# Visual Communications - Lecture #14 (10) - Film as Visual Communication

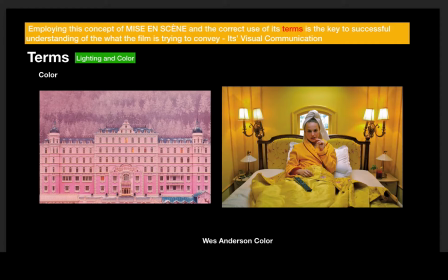1738s
Color can just tell you so much about a scene. And Wes Anderson goes to great lengths to make sure the colors are perfect.
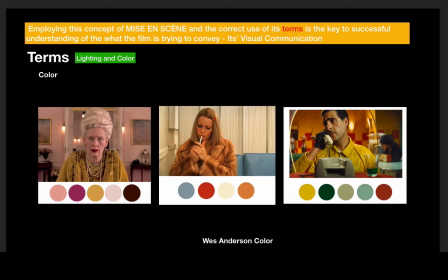1746s
In fact, people start doing this kind of thing. Well, they'll do color swatches and catalog the colors. But he does that. When he's creating a film, he's directing it, he comes up with like a color palette for the film. And the whole film has this feel of this color, and it conveys emotions.
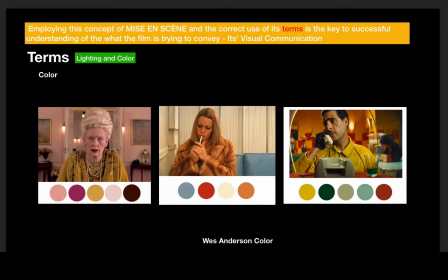1765s
These colors are the first thing we respond to, I think, as humans. We really react to it. You buy a car a lot of times based on, clothes, based on color, right? Maybe you don't want to stand out too much. You're not going to wear like a hot pink dress. You're not going to drive usually a bright red car.
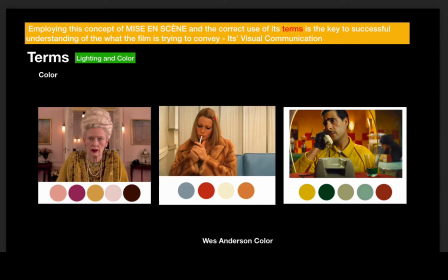1782s
You don't want to get pulled over. So we react to color quite a bit. We love color. We may really like bright red and bright pink, but we don't want to wear it. necessarily, but we may be attracted to it quite a bit. Our eye will go to it first thing. That's why stop signs, right, are red.
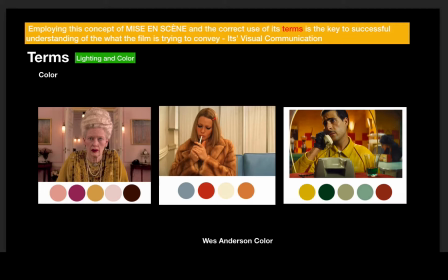1797s
So this communicating through color is really important in films, and this is kind of where we're going to kind of wrap this up in here.
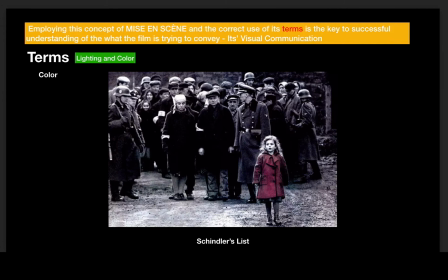1805s
But one important film that kind of used color as opposed to the lack of color was Schindler's List, directed by Steven Spielberg, one of the great films of the 20th century. And of course, it's about the Holocaust. And I'm going to kind of read this quote by Spielberg. This is what he said.
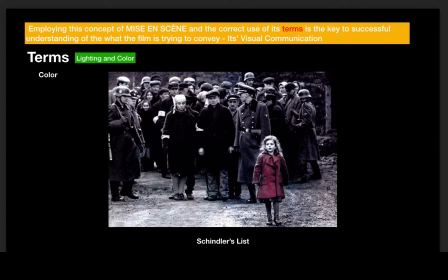1824s
If you've never seen Schindler's List, it's one of the most powerful films ever made. You probably will cry if you watch this film. I know I did in the theater. I was like a little baby in the theater. I mean, everybody did, so I didn't feel weird. I mean, literally, I looked around, everybody was bawling, crying.
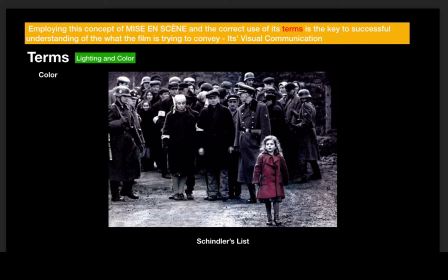1841s
So, here's what he said about this. This is a great quote. He said, America and Russia and England all knew about the Holocaust when it was happening, and yet we did nothing about it. We didn't assign any of our forces to stopping the march towards death, the inexorable march towards death.
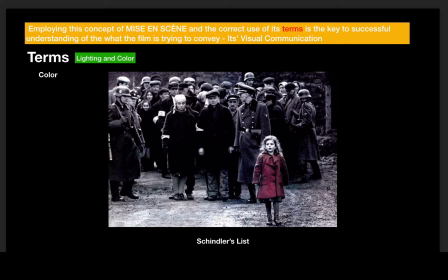1861s
It was a large bloodstain, primary red color on everybody's radar. No one did anything about it. And that's why I wanted to bring the color red in. So in this movie, the whole movie's black and white, except this one scene with this one little girl.
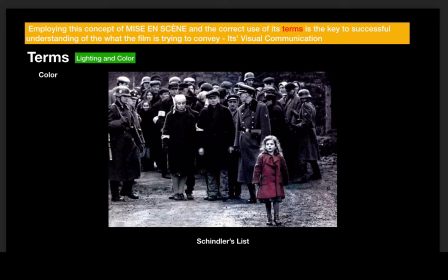1878s
She's walking through the scene with all of these people that are getting ready to march towards their death. And this one girl, this little Jewish girl, has this red coat. The whole movie, I mean, it's startling. You're like watching this black and white movie, and then all of a sudden there's this one spot of color in it.
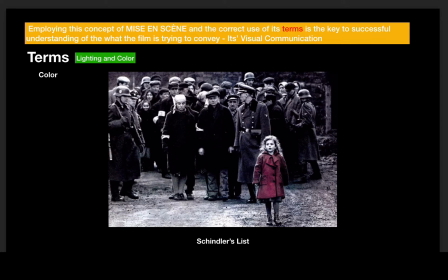1894s
And she's got this red coat on. First of all, it's like, how did they do that situation? You know, how did that happen? Painstakingly, I'll tell you. But it was just amazingly brilliant. It was beautiful. And it spoke more than that visually communicated more than any words.
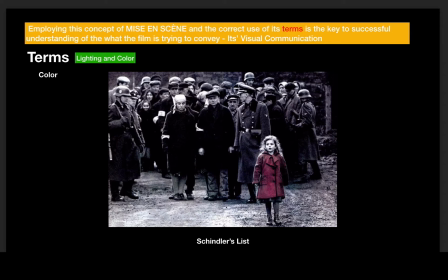1911s
I mean, I love what Spielberg said about it, but so the red of the blood and whatever, like the blood's on all of us. But she just became then to symbolize, you know, the inadequacy that I mean, everybody let it go.
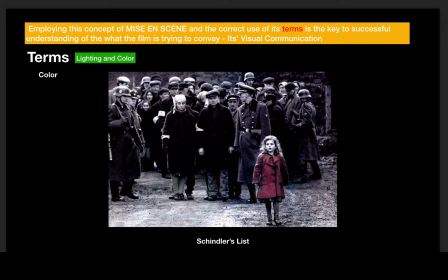1924s
Everybody let this go until it was too late. And, you know, 5 to 8 million people got killed in the Holocaust. And so it was just this amazing thing. And that's what film can do. Kind of like photography, it can have this real power, right?
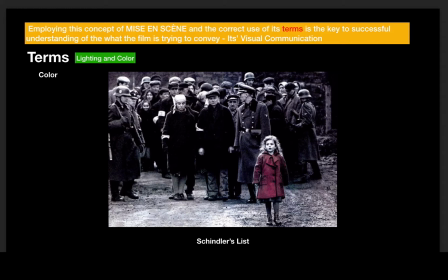1937s
And in some ways, film is kind of, you know, the highest of all arts because it kind of brings all of communication together. It brings sound and picture together. And actors are saying words, so it brings all of the arts together, writing, sound, picture.
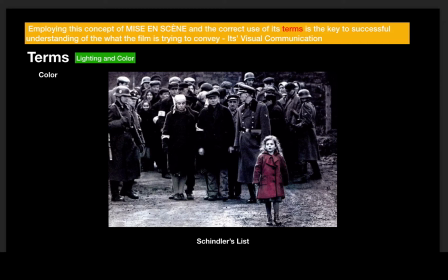1956s
So film is a pretty incredible way to visually communicate. If you think about how we've gone from, you know, rock drawing, you know, rock cave paintings, to making the kind of films that we make.
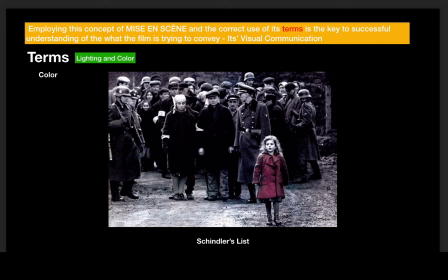1971s
Human beings have come a long way in the how many ever, 40, 50, 60,000 years we know that we've been on the planet, maybe more. But human beings have come a long way in the way we communicate, and we've always needed to communicate.